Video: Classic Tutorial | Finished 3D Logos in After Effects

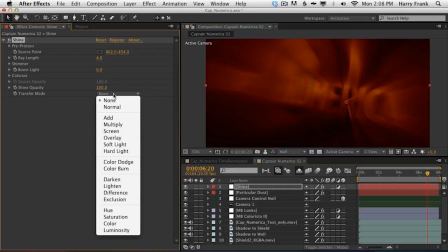1262s
We'll modify that layer, but I just want to get the look started here. So I'll set the blending mode or transfer mode to add.
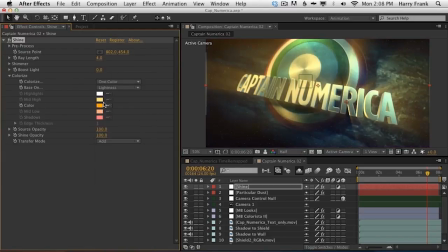1270s
Go into colorize and set this to 1 color and set this to a white kind of color. And I'll turn the shine opacity down quite a bit, maybe 50% or even lower than that.
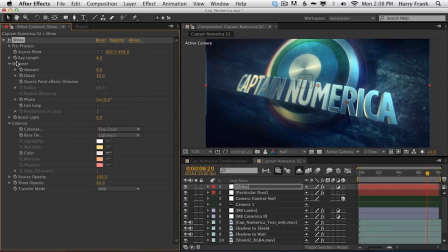1283s
But I will go into shimmer and push this up quite a bit just so that we can see some of those light rays kind of popping off of the alpha channel. What I'm trying to simulate here is not just throwing shine on here, but a little bit of a volumetric light effect.
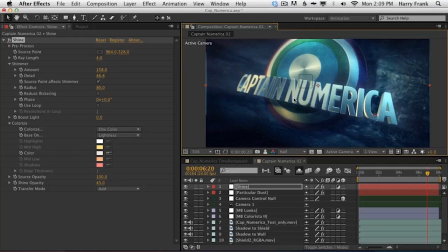1300s
So if this was kind of shiny and we had a bright light source hit it and we had some sort of maybe fog or something like that to give a bit more volume feeling to the atmosphere, we might see a little bit of a volumetric light effect coming from the shield.
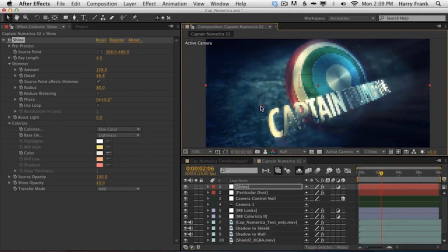1318s
But things are moving in 3 dimensions in this animation, and Shine is a 2-dimensional plugin. But there's a very commonly used expression to convert this 2-dimensional point and map it to the 3D space of the scene.
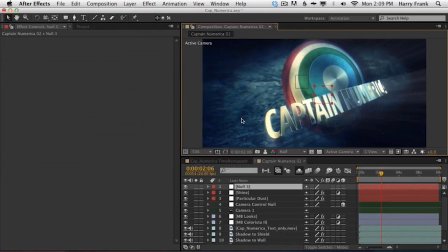1335s
So I'll show you how to do that. Let's just create a null, make that 3D.
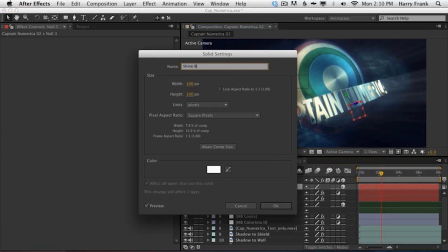1341s
I'll rename this the Shine null.
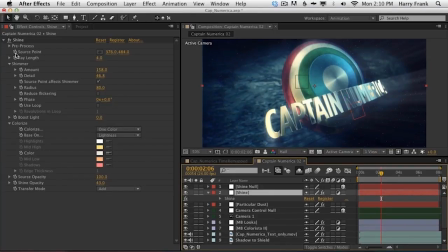1346s
And in Shine, I'm going to create an expression, just Option or Alt click on the source point,
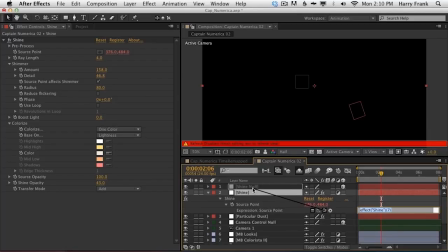1351s
grab this thing here called the pick whip, and target that null layer. And then without doing anything else, just type period, lowercase 2, capital C-O-M, oops, autosave got me in there,
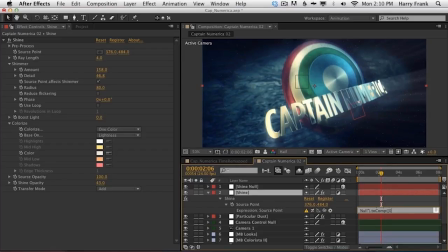1365s
C-O-M-P, start parentheses, and then brackets, 0, 0, 0, and then end our parentheses. So don't forget both the parentheses and the brackets. Parentheses, brackets, 0, 0, 0, end brackets, and parentheses.
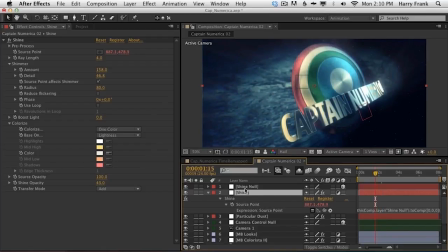1382s
Basically, this is going to convert that space of the 3D null and calculate the relative 2D point. So I'm going to push this way back here.
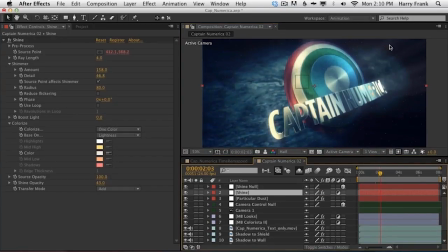1393s
So now as my camera moves around, you can see that we have the light rays sort of shooting off that way, and then as the camera swoops around, we still have the light rays sort of shooting in the correct direction over here.
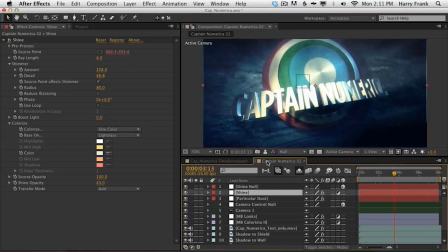1409s
It's a very useful technique. Now I'm going to add just a little bit of a lens flare over on the side.
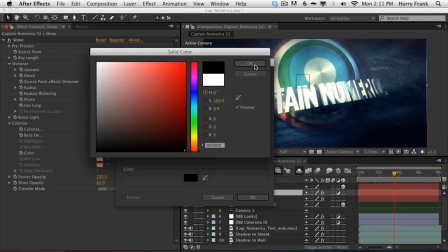1414s
In fact, I'm going to keep this very simple.
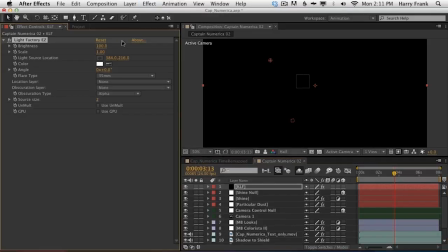1418s
I'm just going to use Null Light Factory Easy and pick PV1.
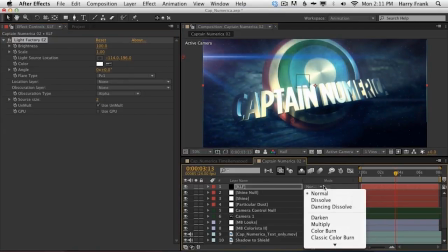1425s
Click on Use Unmult, move this over to the side, hit F4 and set my blending mode to screen.
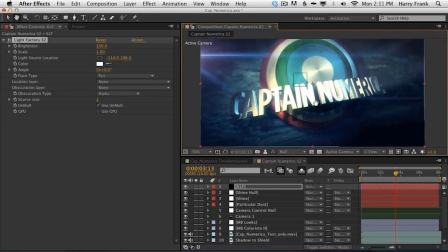1434s
See how I'm starting to lose a little bit of that detail in that text.
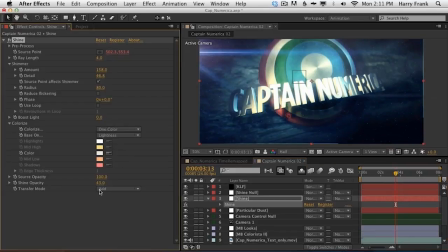1442s
And I think this is largely happening from the shine, so I'm going to dial that down
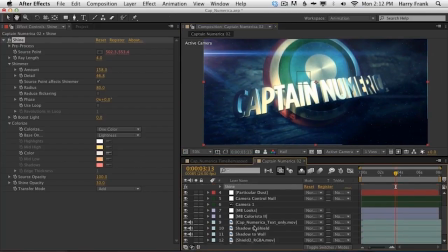1446s
even more and maybe dial down the look.
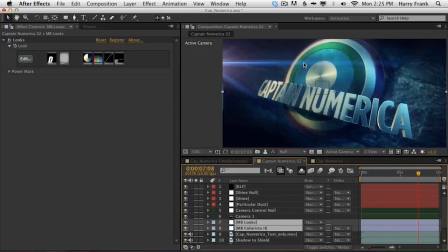1453s
There we go. So now that I've added all these additional elements after my color correction, watch the big change as I move my look and my color correction above these elements.
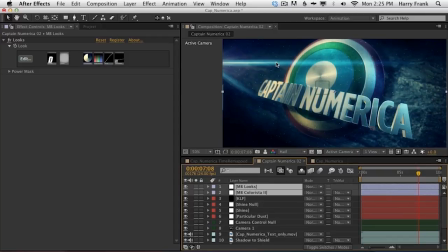1466s
Quite a big change. So the shine and the lens flare all conform to the look and color correction that we've added. So it looks like to me that we need to tone things down a little bit more. So I'm going to tone down that shine even more, maybe down to 25%, just bring it down a touch.
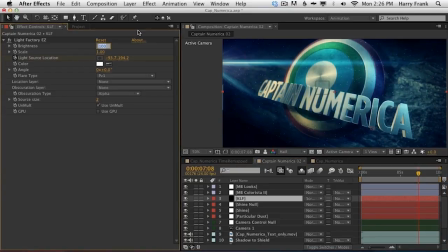1483s
And that Null Light Factory plugin that we added, I'm going to bring the brightness of the flare down maybe to 80 or 85%. I think the particular dust is just a bit much at this point, so
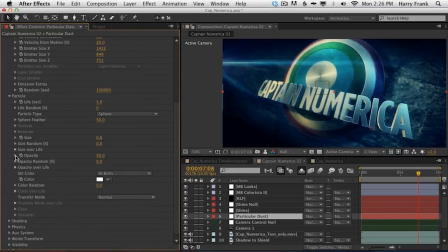1499s
let's go to the opacity, maybe set that to 50%. Another thing I never did is change the size overlay or perhaps opacity overlay. So as these particles are created, they don't just pop in and out.